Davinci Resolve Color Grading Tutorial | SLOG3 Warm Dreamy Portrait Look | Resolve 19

What's up YouTube, hope you are doing fantastic. I'm back with another color grading tutorial, and this time I'm going to create that dreamy portrait look with some vintage classic vibes,
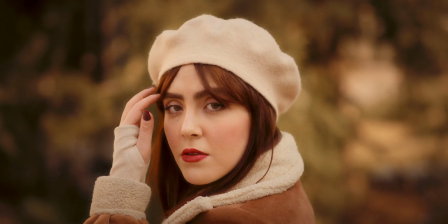0:23 and I want to keep that soft look in the footage. Most of the process was done using Davinci Resolve tools, but in order to achieve that final filmic look, I used my favorite plugin Dehancer. And if you are interested, you can still use my coupon code MehranHD in order to get 10% off on your first Dehancer plugin purchase. No more talking, let's jump into the DaVinci Resolve and see what we can achieve.
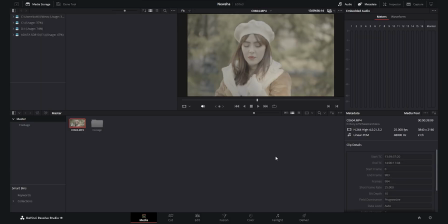0:48 So I have imported the footage into the DaVinci Resolve, and it was shot in 4K 50p using the Sony A7IV,
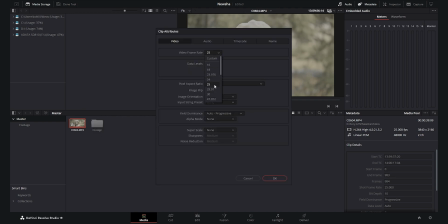0:55 and it was conformed to 25 frames per second using this option. And now I want to create a timeline using this clip.
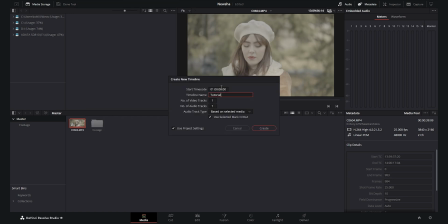1:03 I want to call it tutorial, and I want to turn off the use project settings, and for the format I want to change the timeline frame rate to 25 frames per second, and for the timeline color space I want to select the DaVinci wide gamut intermediate.
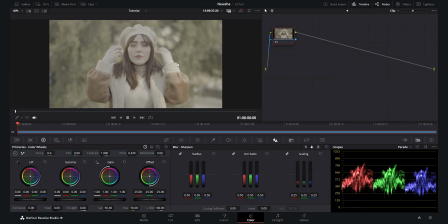1:18 Now we go to the color tab, and for this tutorial I want to create 9 nodes. The first one is going to be CST. The second one is going to be exposure and balance. Third one is going to be contrast. Fourth one is going to be color slice.
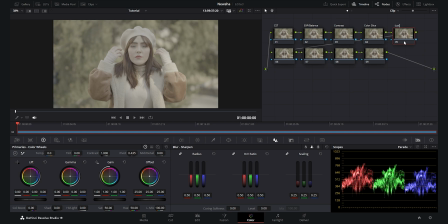1:34 Then we have soften and sharpen. Then we have the sharpening node. Then we create vignette. Then we have the last CST. And at last we have the dehancer node. So I want to start with the CST node, so we convert this footage from the Slog3 to Rec 709. So I choose the color space transform for the first node, and also the last CST. Again, I want to choose the color space transform, and here for the first one I will select the input color space as the S gamut 3, because it is the color space for the Slog3 picture profile, and I select the Sony Slog3.
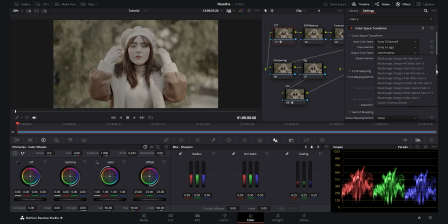2:12 And for the output color space, I want to select the DaVinci wide gamut, because we are going to work in the DaVinci wide gamut zone, so we have much more flexibility. And for the last CST again, I want to select the input color space as DaVinci wide gamut,
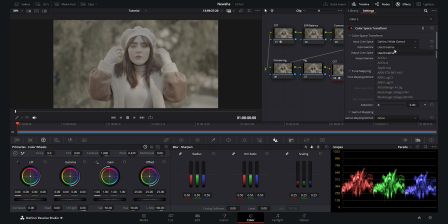2:28 because here between these two nodes we are working in DaVinci wide gamut, and I select the gamma as the DaVinci intermediate. And now for the output, I'm going to select the Rec 709, which will be our exported footage in Rec 709. And we convert it from the Slog3 to Rec 709,
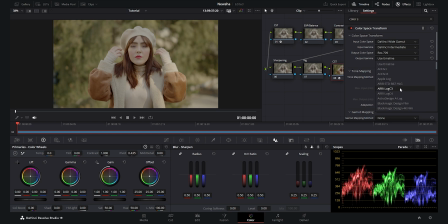2:45 and we get a decent color here in order to work out in the DaVinci wide gamut zone.
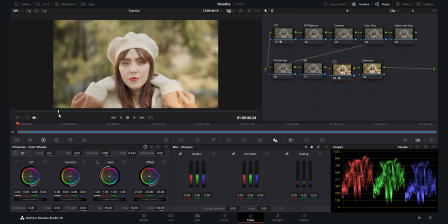2:51 As you see, the footage is converted properly to Rec 709, and it is ready to be color corrected and then color graded.
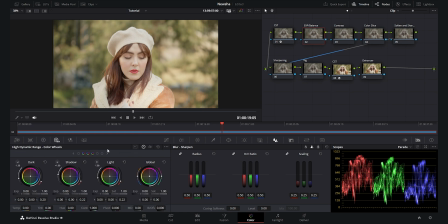2:58 So we start with the exposure and balance, and I use the HDR wheels for this option because it gives you so much flexibility, and I want to decrease the exposure a little bit because it was shot a little bit overexposed, so we have much more details and less noise when recording the video. I want to decrease it around here.
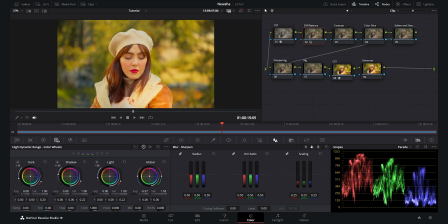3:18 For the saturation, I do not want to add so much saturation to this video because I want to focus more on the tones rather than the colors, so I just add a tad bit of saturation around 1.05, I think it's enough.
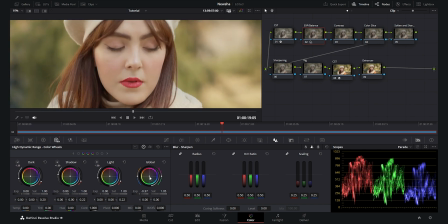3:31 And for the temperature, I want to add a little bit of magenta to this skin to make it more towards the magenta, because it was really greenish, and a little bit of blue, not so much. So we have both magenta and a good amount of yellow in the skin, not so much.
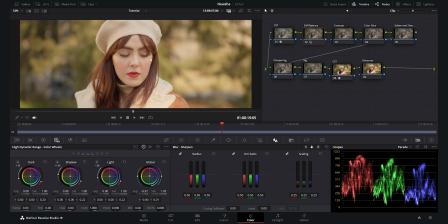3:50 I think here is enough.
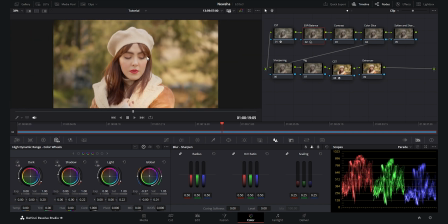3:51 And if I show you the before and after, you see we have much better colors, and I like it now more than before. So here is the exposure and balance. Now we go to the contrast. For the contrast node, I go to my color wheels, and here I want to decrease the lift around -3,
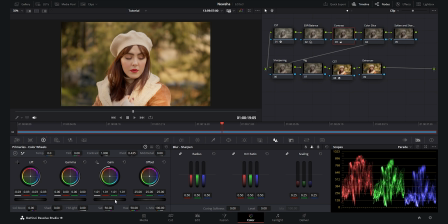4:09 and I want to add gain to my footage to make it more pop. And for the log wheels, I always use the shadows in order to add contrast to my black points.